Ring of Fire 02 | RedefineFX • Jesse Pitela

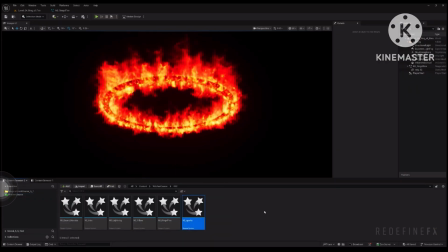246s
So in our VFX folder we have our NS sparks, so Control D, call it NS sparks underscore ring.
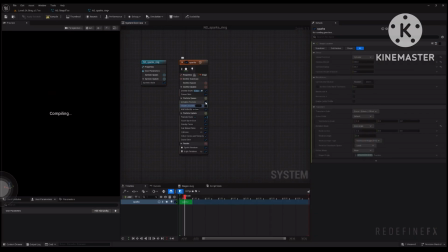255s
And instead of shape location, we want our static mesh location.
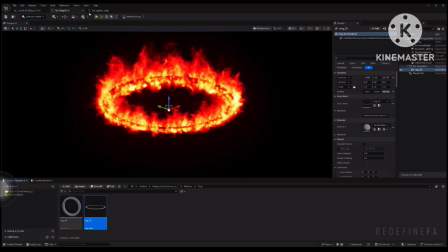261s
Control B to locate the ring asset. And then arrow, arrow.
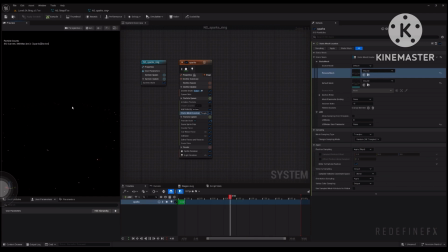268s
Here we go. And I think we're gonna need a lot more particles. So spawn rate, let's try 300 and make it a GPU sim with fixed bounds.
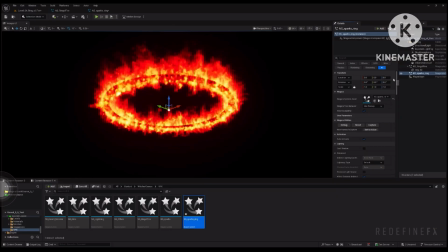279s
Drop it in, reset the location to 0 and link it to our ring of fire.
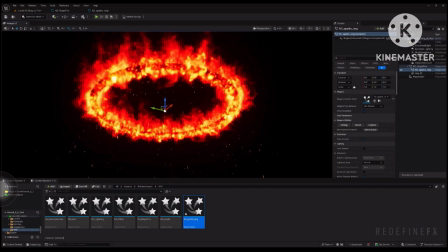285s
So basically what I want is I want some heavy sparks, almost like debris on fire, to be falling down just like this.
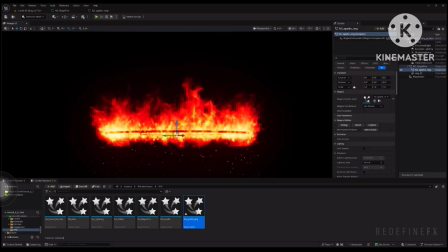293s
And then I want another spark simulation going up with the flames. And it's giving me a warning.
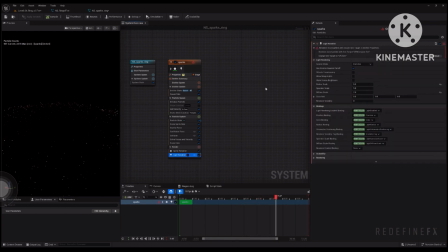299s
That's because the light renderer doesn't work with GPU. So you can just delete the light renderer. We don't need that. Initialize particle and the size. Let's do 1 to 2. So some of them are much larger. So let's call these sparks underscore heavy.
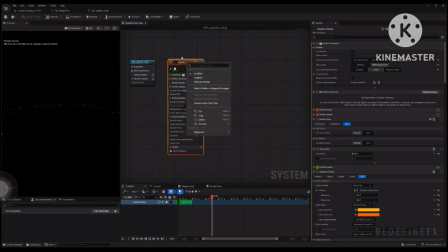319s
And then I will do Control C, Control V. And these can be our sparks underscore light, and these will be going up.
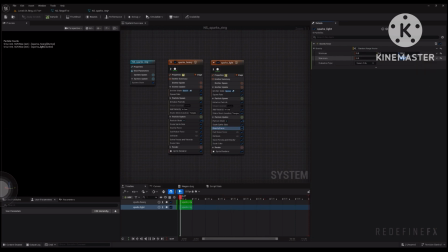329s
So gravity force, let's do 150 to 450 positive with no collisions. I want more of them, so spawn rate, let's do 1,000, but they need to be smaller. So minimum 0.3 with maximum of 0.75.
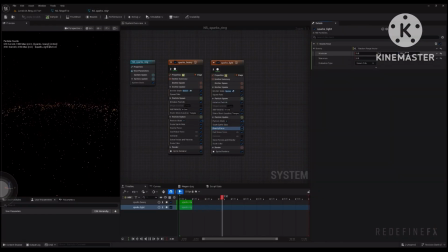349s
And they're just going up too fast. So gravity, let's do 50 to 250.
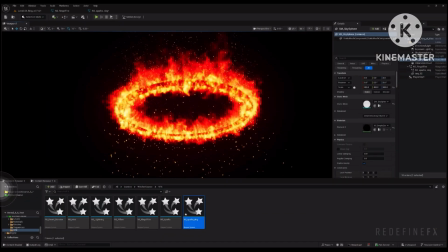356s
Nice. So I think this is pretty much exactly how I had it in the trailer for the course.
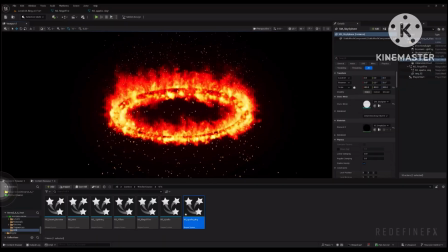362s
So at this point, I will just switch to my original scene to show you the basic environment and where I put the lights.
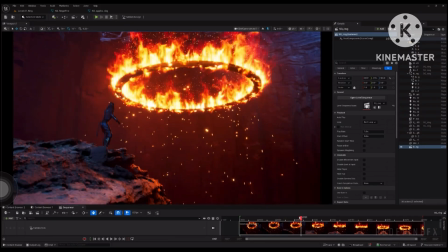370s
Okay, so this was my original scene. I actually think what we built together just now looks even better because the fire covers the ring in a nicer way.
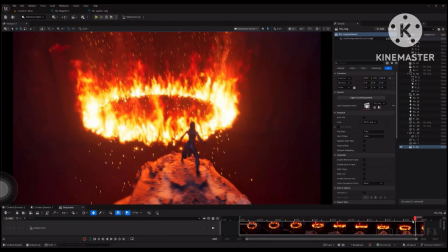379s
So I have a simple camera movement, just moving up and to the left, and I animated the ring to go down.
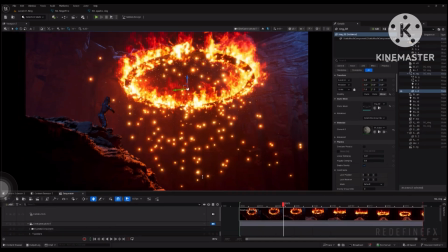387s
Easy breezy. I already showed you how to, make a camera, add it to the sequencer.
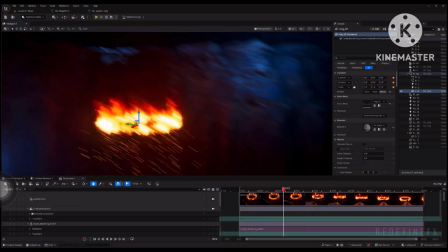392s
As far as the environment goes, it's super simple as usual, just a few Quixel Bridge rocks copied around.
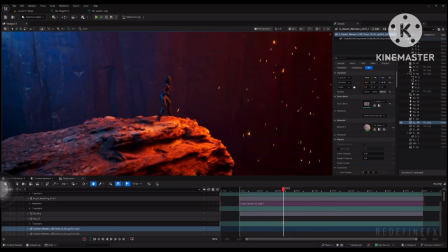399s
Then I have this rock here that our main Witcher lady is standing on.
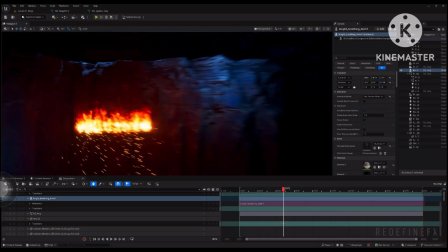406s
Again, just so that I have some kind of a foreground for the shot. I have some blue lights in the back and some orange lights in the
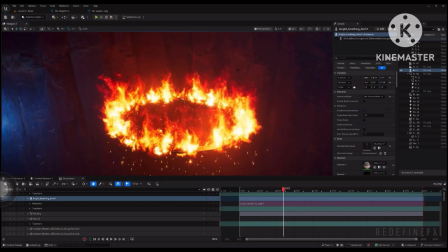414s
front to make it seem like the fire is actually illuminating the environment, right?
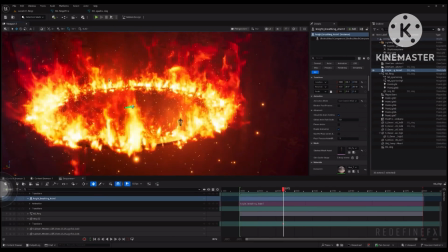419s
So if I hit G, you can see that I parented some orange point lights to the ring.
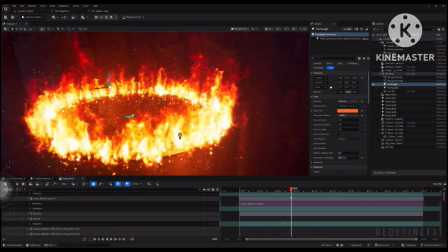425s
So they actually travel down with the ring and illuminate the environment around it.
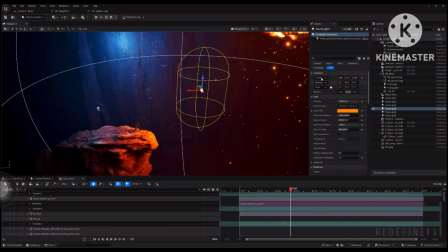431s
I have one orange light in here illuminating just our main lady
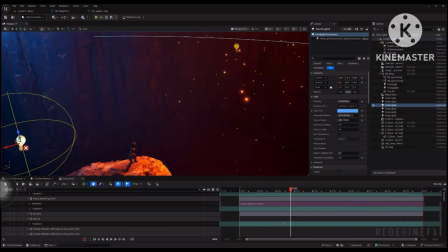437s
and a blue light behind her to give her some nice sort of like a blue rim light on the back.
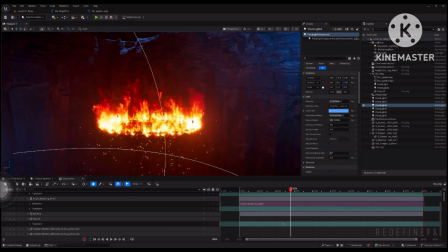444s
So this is how she's lit. Just like we did in the desert monster scene, I also added some volumetric fog set to 0.25,
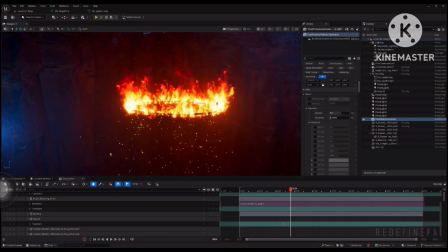456s
and I added a post-process volume with a bloom and some contrast, all of which we covered earlier.
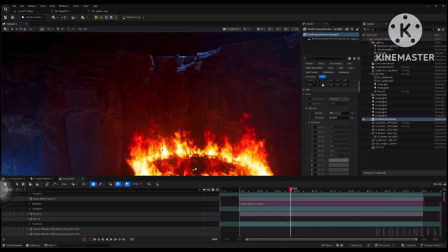464s
So I don't want to spend too much time on the environments, just want to keep it focused on the VFX,
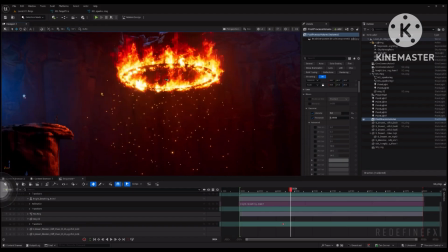470s
but I wanted to show you what I did in case you want to maybe build some nice environment to present this with,
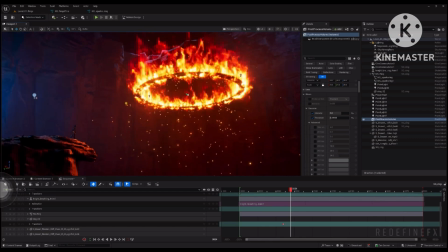478s
which I recommend you do. It really makes a big difference. And we will continue with another Niagara setup in the next video.